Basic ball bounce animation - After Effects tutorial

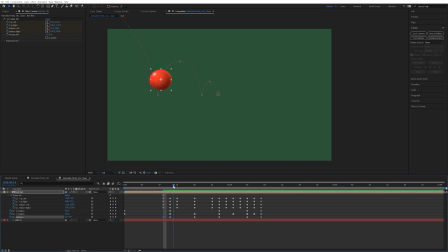498s
And after we bounce up again and it's stretched, we're going to rotate it in that direction where we're getting close to the next keyframe over here. We're going to rotate it the other direction. So it always feels like it's rotating towards its own motion.
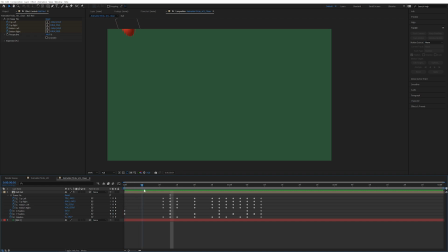514s
Something along these lines. Right now you may have noticed that the highlight is also rotating with the ball, which is illogical. The highlight should stay the same if the light source doesn't move. So my trick for this, in this case, is you go up to Effects and Distort and Transform.
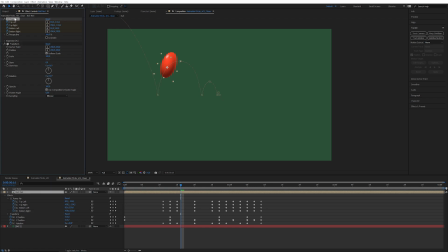533s
And you place this below the power pin. So the cool thing is, since we've animated the rotation down here, we can actually alt-click on the rotation of the transform, and
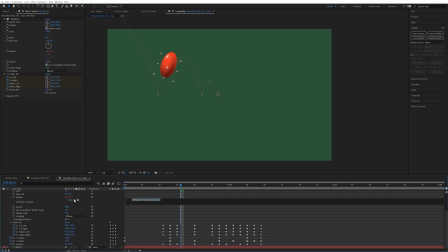549s
now pick whip this rotation of the transform effect down to the rotation of the layer. And if we multiply by -1, it is basically going to recreate the exact same rotation that the layer has, but in reverse. So if this is +20, this becomes -20.
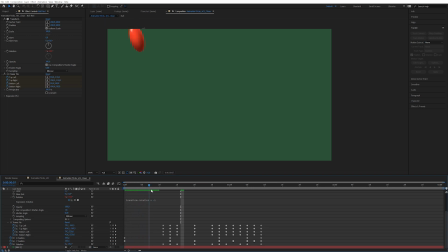566s
And now you can see the highlight on the ball is always pointing in the right direction. So now it seems accurate, right? Drink, drink, drink. And that's the cool thing about transform.
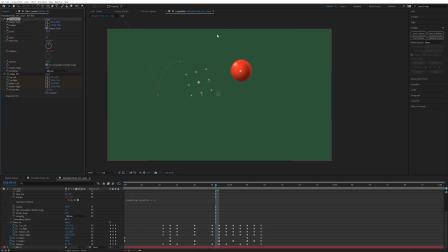579s
The transform effect is applying an extra layer of the exact same properties we already know from the transform on the layer. And plus we can even skew, we can change opacity, we can do all manner of things, and there's plenty of things to play around with the transform effect.
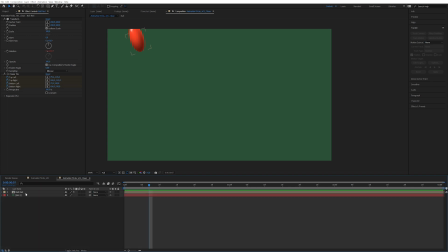596s
And if you want it to be more photorealistic or just realistic in general, you can press the little motion blur icon down here. You can see how it blurs depending on how fast the ball is moving. So whenever we hang in the air, there's less motion blur. Whenever it's moving fast, there's more motion blur. And this gives a lot of fluidity and realism to your animations.
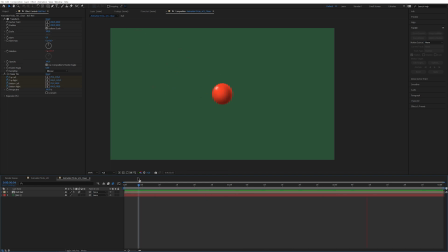615s
Now, a key part of making a really satisfying animation is elements reacting to each other makes it more tactile and more satisfying and gives it that je ne sais quoi that we're all seeking.
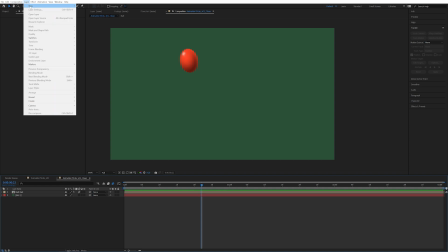626s
So first we're going to create a floor. So go up here, layer, new, solid. We're going to call this bad boy a floor.
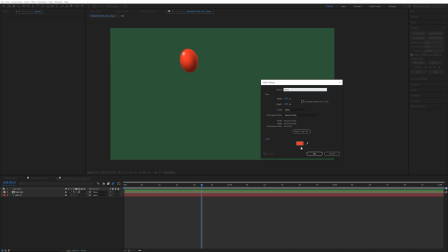634s
Not flowy, but floor. I'm going to make this completely white, maybe some gray actually.
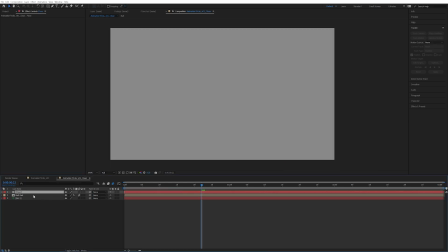640s
Okay, and okay. We're going to place this below the ball. We're going to press, and we're going to go up here to the mask tool, create a big,
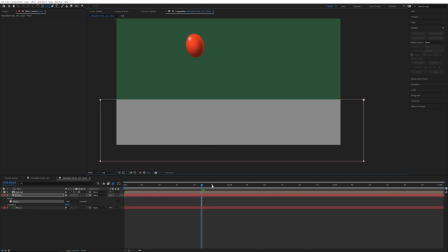649s
nice rectangle right below where it actually lands so we can see when it's completely still. We're just going to move this mask all the way up just to kissing the ball, you know, just kissing the ball.
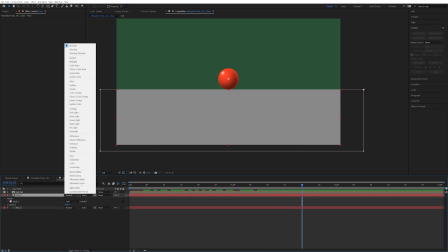664s
There we go. So set this floor to overlay, so that it inherits the colors of the layer behind it.
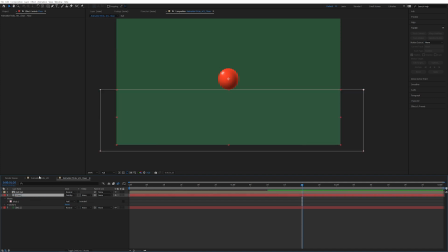672s
Right now you can barely see a difference, so let's make this a little bit brighter, something like this.
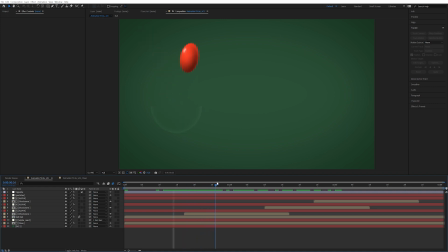679s
There we go. You may have noticed before that when the ball bounces or gets close to the ground starts to reveal itself, almost like it's like a shadow or a glow or something.
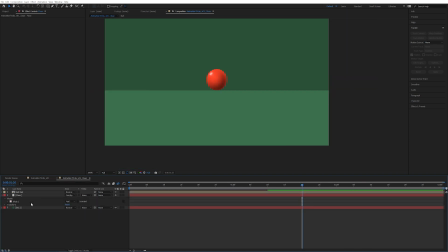690s
We're going to create this simply by creating another new layer, solid. We're going to call this Alpha React. Bam!
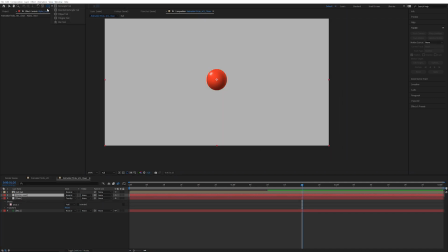702s
Now we're going to come up here to mask and select the ellipse tool. Now we're going to click in the middle of the ball,
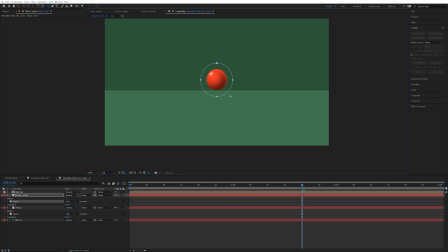708s
hold Control Shift and Alt down so that it becomes completely symmetrical and it all scales in from the middle. So something like this. Now we're going to go down to the mask and increase the feather. Bam! Now we're going to see that the floor, you're going to set the track mat to alpha mat.
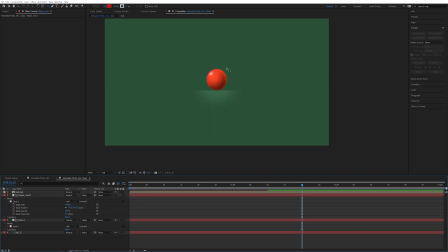727s
See, this way, the glow is only going to appear when it actually gets close to the ground. And now we want this alpha react to pick whip to the red ball, or parent to the red ball, which means that they will follow the ball around. So the next thing is, I also created some mild shock waves for when the ball hit the ground.